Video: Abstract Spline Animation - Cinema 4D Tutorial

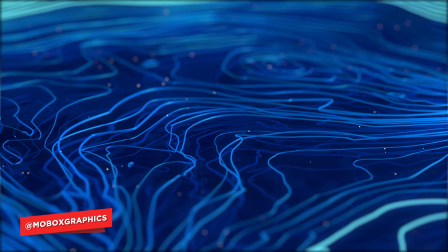0:02 Hey, what is up guys, this is Eli from MOBOXGraphics.com and today we are going to create this line artwork which is inspired by Sergei Maslov.
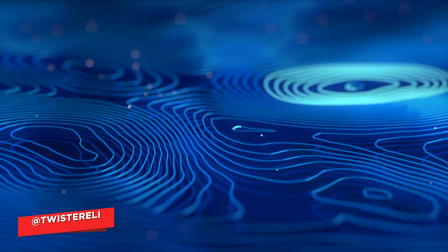0:11 If you want to download the project files I created, you can find these on the Patreon page.
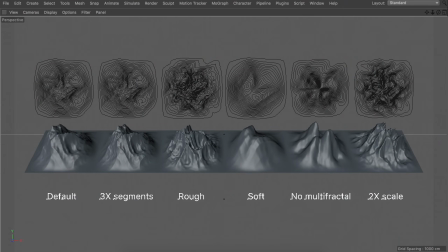0:16 So let's get started. The first thing we need to do is generate the splines or lines. So on the screen you can see some landscapes which are generated with Cinema 4D and you can see the spline outcome above them. So you can already tell there are some differences in the complexity of the line artworks.
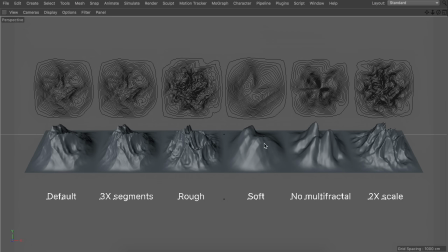0:33 So overall you can say that the softer landscapes are giving a more simplified line artwork, very clean, while the rougher ones are getting very complicated and maybe even too busy when you zoom in.
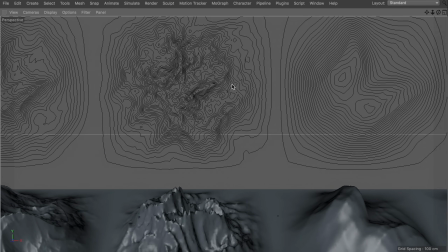0:47 It's up to you which one you want, but we will go for something that is just in between.
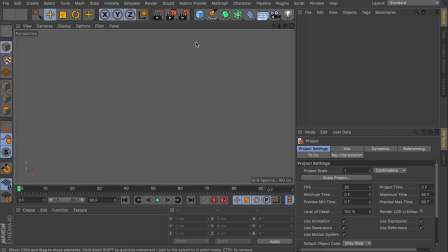0:53 So I'm going to open a new document and let's get started by creating a landscape object.
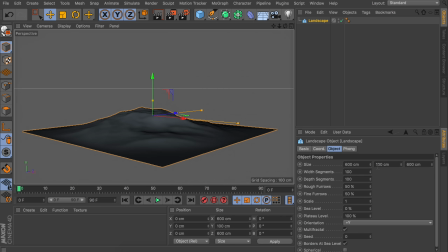0:58 Right now it is very flat, that isn't the ideal situation to generate the splines, so let's increase the height of this to something like 400 centimeters.
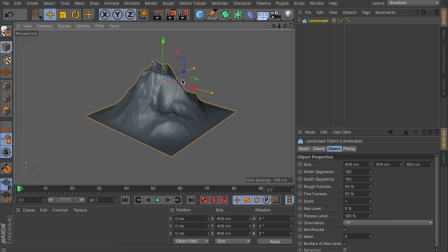1:07 So that looks better. It's still a bit jaggy and rough at the tops, so let's decrease the rough furrows and the fine furrows to zero. That way we have a nice and soft landscape.
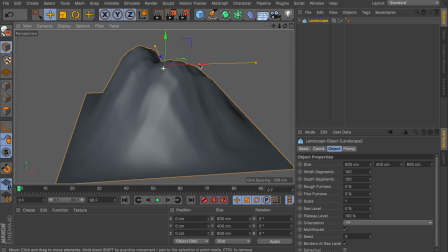1:18 But right now you can already tell it is a bit simple in the shape, we want more points, so we have more cores or circles in the artwork. So let's disable the multi-fractal option. That way you can see we have more geometry going on at the center.
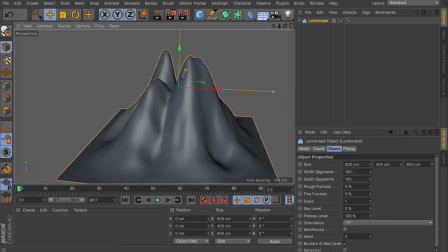1:34 So when this is done, you don't need to touch any of this. But I would advise, if you want to change stuff, don't go with too many segments because it will be a bit rougher on the edges of the splines we are going to generate. But for now, the defaults should be fine. So let's make this landscape editable.
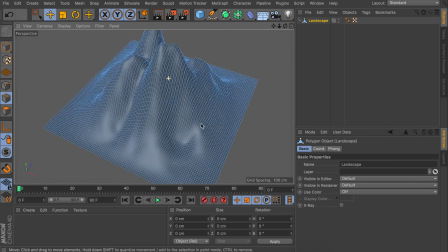1:52 And now we can go in the edge mode. And you can see this is the geometry which is being generated. But there are no straight lines, so we need to do this manually. You can do that by pressing K and J, or right-clicking and finding the plane cut tool.
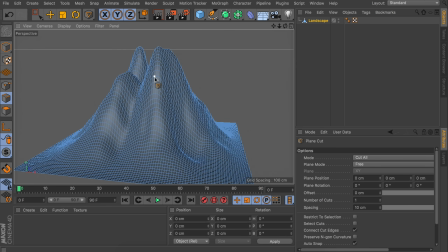2:08 And when you hover, you can see we're just selecting some kind of small polygons or points even. So let's change the plane mode from free to local. That way you can see we're having a line, but it is going straight up instead of horizontally.
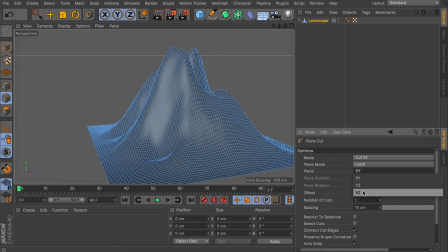2:23 So let's change the plane direction actually to XZ. That way we have the horizontal line, but just one. So what we need to do now is increasing the number of cuts. You can go for a large number, something like 50.
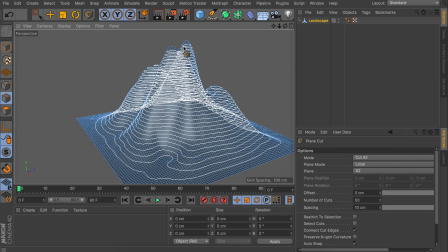2:39 That way you get this. Also, something you should notice is that you need to aim at the top of the mountain to get the cuts all the way to the bottom. If you start at the bottom, it doesn't make any cuts above it. So now you can see these will be the lines that we are generating.
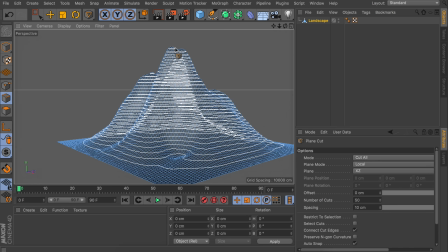2:53 But before we click on this and make the cuts, you could also say that you want more lines, for example, so the lines will be closer together in the artwork.
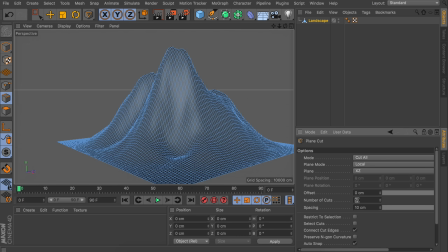3:02 If you want to do that, increasing the number of cuts doesn't help, so for example if I make this 100, it's still the same. And that is because the spacing is still set at 10 centimeters. So if we lower this to, for example, 5 centimeters, you get a lot more cuts.
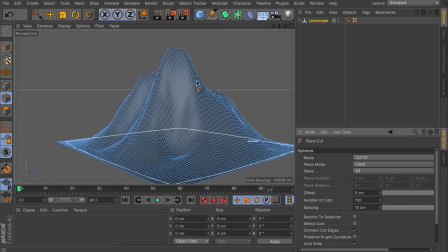3:17 But I think 10 centimeters is just fine, otherwise it's a bit busy. So we have this. And one more thing we need to do before making the cuts is making sure we have select cuts enabled.
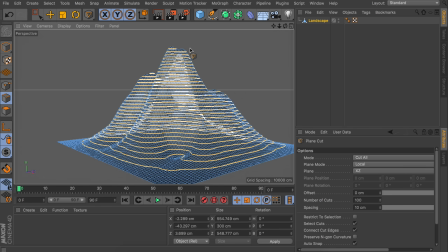3:31 That way if we click on this, we have the cuts selected, as the function says of course. Otherwise we would have to manually select everything and that's a bit of a pain in the ass. So with these selected,
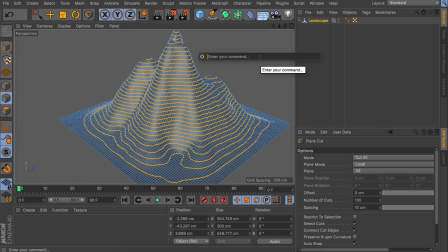3:43 we can go ahead and press Shift and C on the keyboard to make a search for a command and just type edge to spline and hit enter. That way we have a new spline as a child of the landscape. So let's drag this outside of it.
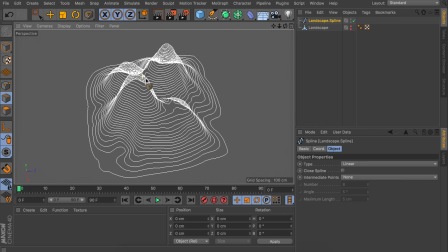3:57 And we can even hide the landscape for now. So this is our spline. But right now it is still shaped as a mountain. We want this to be flat. This is easy to fix.